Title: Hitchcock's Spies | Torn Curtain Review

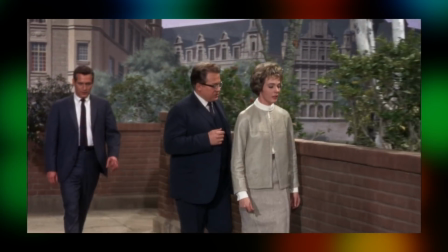4:07 I've heard critics make excuses for these methods that Hitchcock is reminding the audience of the artificiality of the medium of film,
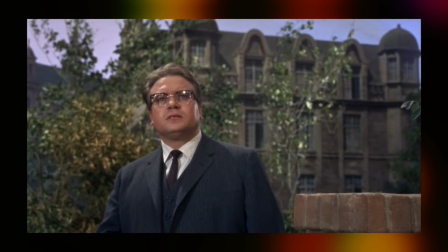4:14 or that it's deliberately expressionistic in some way, but nah, a guy just didn't want to go out on location too much.
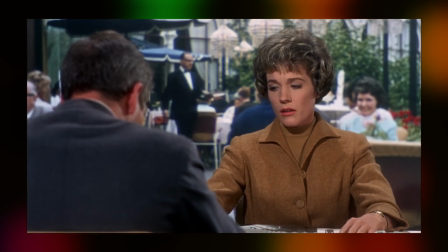4:19 Hitchcock famously didn't care for shooting out on location, and yeah,
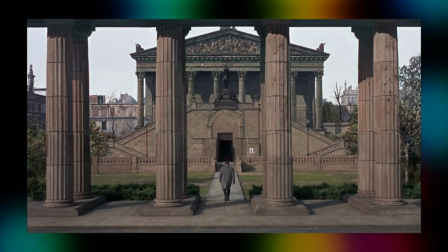4:23 I'd be amazed if any of these principal actors left California during this shoot, but when you're trying to make some kind of jet-setting spy adventure,
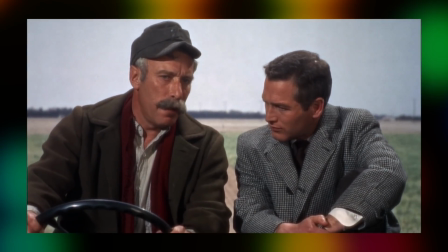4:31 it can just break the world of the film, and I'm not saying that they needed to cart everyone off to East Berlin in in the mid-60s,
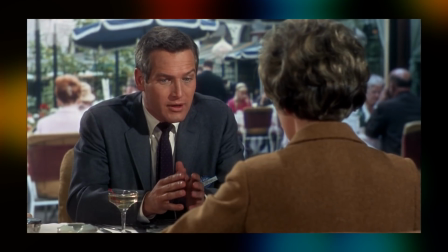4:37 but was there literally no restaurant in LA that could have been utilised for this scene?
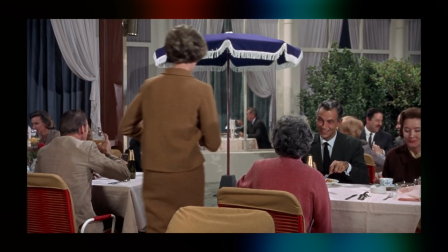4:41 There's even a shot in here of Andrews walking through a restaurant set, could they not have filmed the whole bloody scene on this?
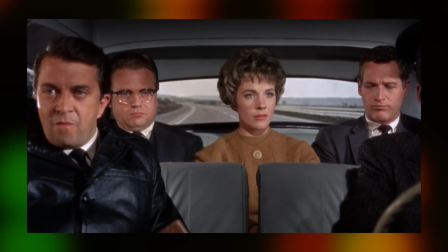4:47 As I say, I accept these methods in most contexts, and they're commonplace.
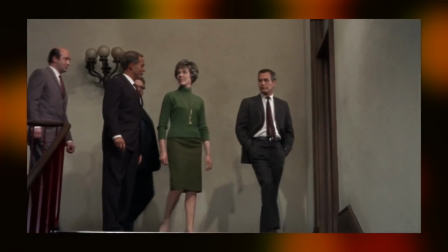4:53 Obviously not every film is shot on location, but here it just feels so especially lazy, and distractingly so.
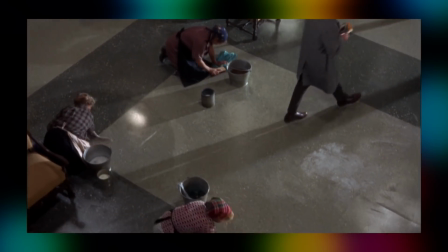4:59 In the film's second act, Focus shifts to Newman's character and is largely centred around a major set piece in which he is stalked by security officer Gromek,
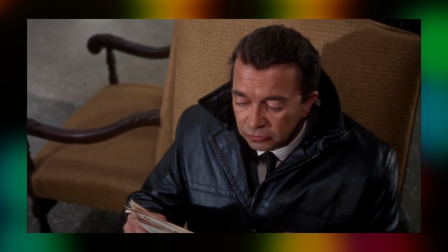5:06 played by Wolfgang Keeling, certainly one of the film's most memorable characters, and largely thanks down to the standout murder sequence,
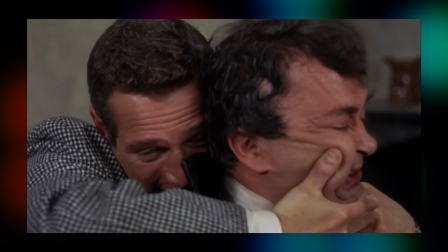5:13 the sequence for which the film is most known in which Armstrong and an unnamed farmer's wife have to kill the man before he can reveal that Armstrong is not genuinely defecting to the East,
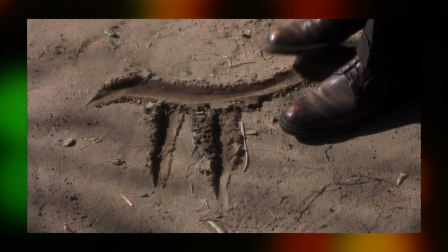5:21 but he is in fact doing all of this as part of a ruse to gain access to some Soviet scientists so that he can extract information from them to bring back to the States.
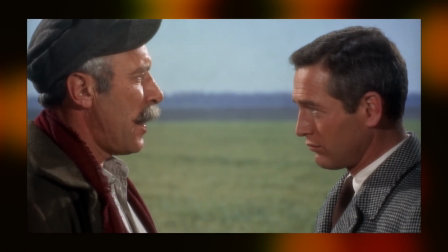5:29 It's a nice reveal, and very much teased out throughout this entire act as we come around to Newman's character and what he's actually up to.
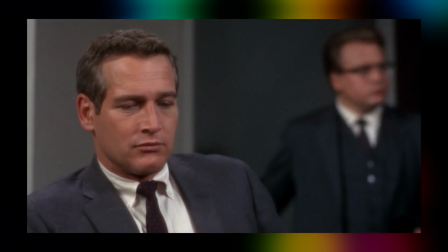5:35 Much like Andrews, I think Newman actually does really fine work here despite his own differences with Hitchcock, which in this case were primarily centered around his method acting instincts.
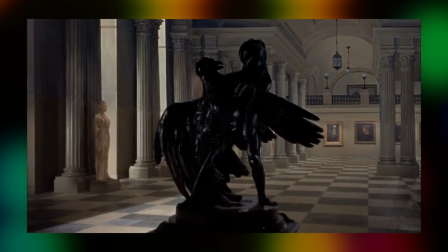5:44 For better or for worse, Hitchcock would often use actors in quite a mechanical way.
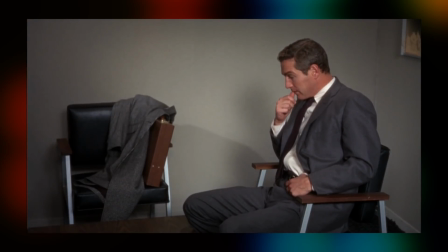5:48 People like Janet Leigh of Psycho fame have corroborated this, not that he was rude or dismissive of the craft,
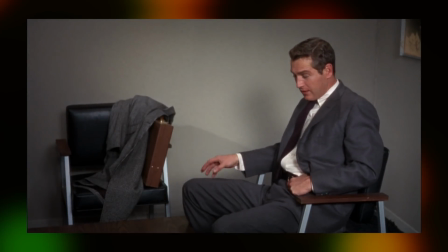5:53 but ultimately actors would find themselves tailoring their performances as to match his specific ideas of where the camera should be placed and so on. Paul Newman was the kind of actor who would have a lot of ideas about what to do with the character and he'd bring a lot to the table, he'd want to talk about motivations, my character goes over to a window to look out of it, why does he do that? Whereas Hitchcock's response to that kind of questioning would be, your character does that because if he doesn't the camera won't see his face.
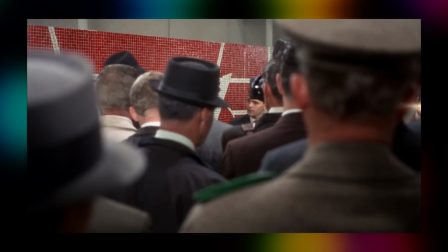6:16 Again, though Newman was quite polite when referring to his time with Hitchcock, going so far as to say that they'd probably have gotten along alright if the script weren't so problematic for all involved,
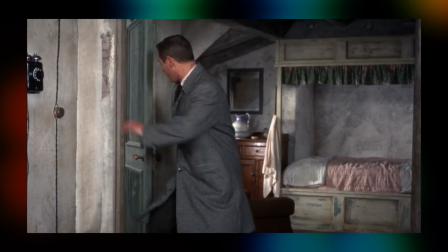6:23 and yeah, it sounds like rewriting was happening constantly on the set, and that's a shame because there's so much talent assembled here,
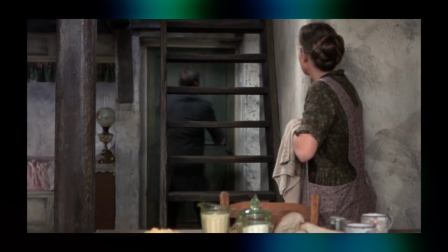6:30 it's a really big shame that they didn't collectively produce something together that was truly remarkable.
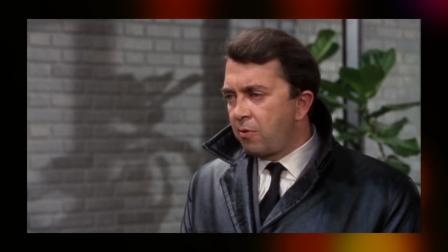6:35 Hitchcock being bored with certain actors isn't uncommon in his filmography, but in Torn Curtain there's clearly much more attention given some of the supporting characters.
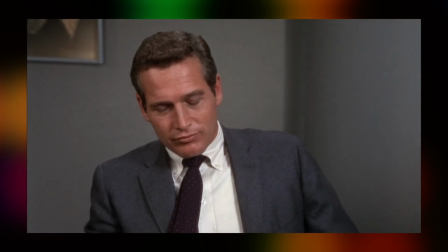6:43 Gromek, for instance, is a real standout. The actor has some really nice moments and is played really sympathetically.
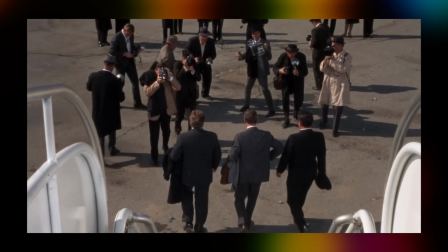6:49 It seems like a conscious decision that the people Newman is defecting to aren't totally unlikeable,
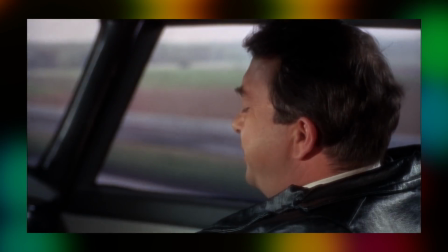6:55 they're not stoic, humorless communists, but rather have little quirks and traits that give them an awful lot of character.
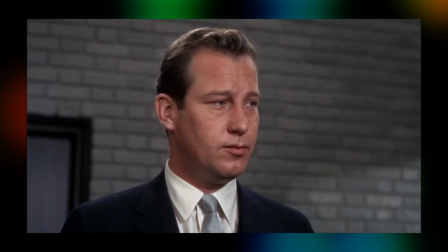7:01 Gromick in particular, I mean there's just a really nice bit when he's introduced and he's trying to make small talk with Armstrong who's just having none of it and he can never seem
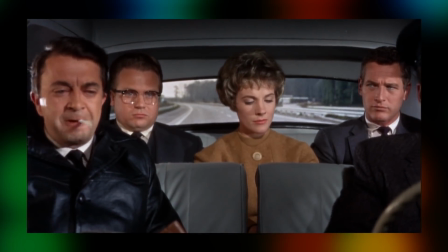7:07 to get his lighter to work but once he's killed Armstrong manages to get the flame on the first click of
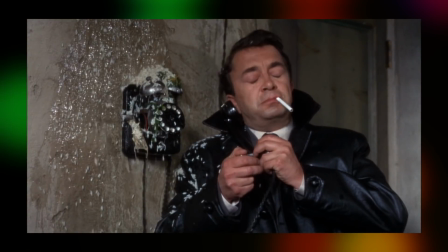7:13 the thing and obviously his death scene is the standout sequence of the film and one that's incredibly well crafted,
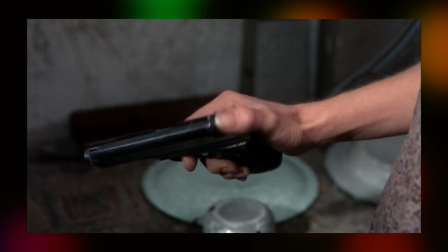7:19 Hitchcock of course dragging out the murder as long as possible without it becoming overdone or comedic.
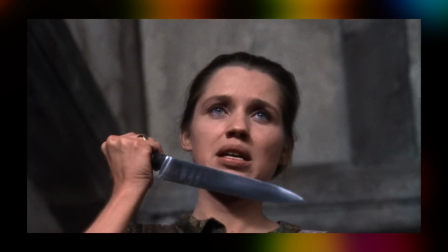7:24 Obviously there was a kerfuffle with the film's composers and Hitchcock fell out with long-time collaborator Bernard Herrmann on this film and hired John Addison for a more
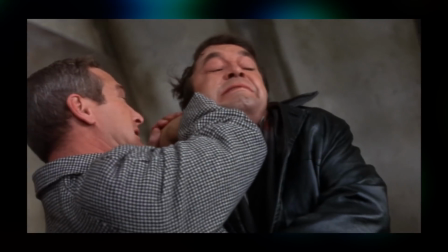7:32 poppy soundtrack to appease the Universal suits and both composers provided music for the sequence but in the end it plays to no music at all
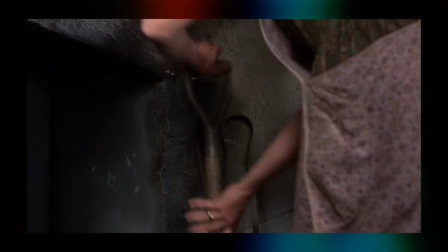7:40 and I think I actually much more prefer it this way. There's more impact from sounds like the shovel hitting and Gromek's grunts in this way.
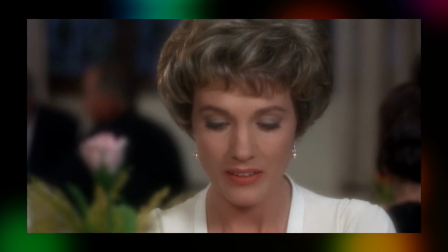7:48 The final act of the film has both Armstrong and Sherman on the same page and concerns their escape.
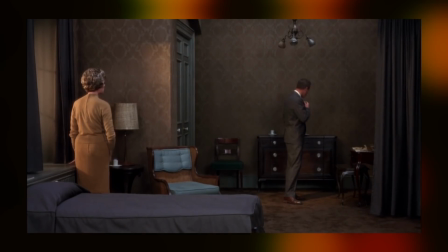7:53 I do love though just how much drama is inherent with this setup and how they play with it throughout the film.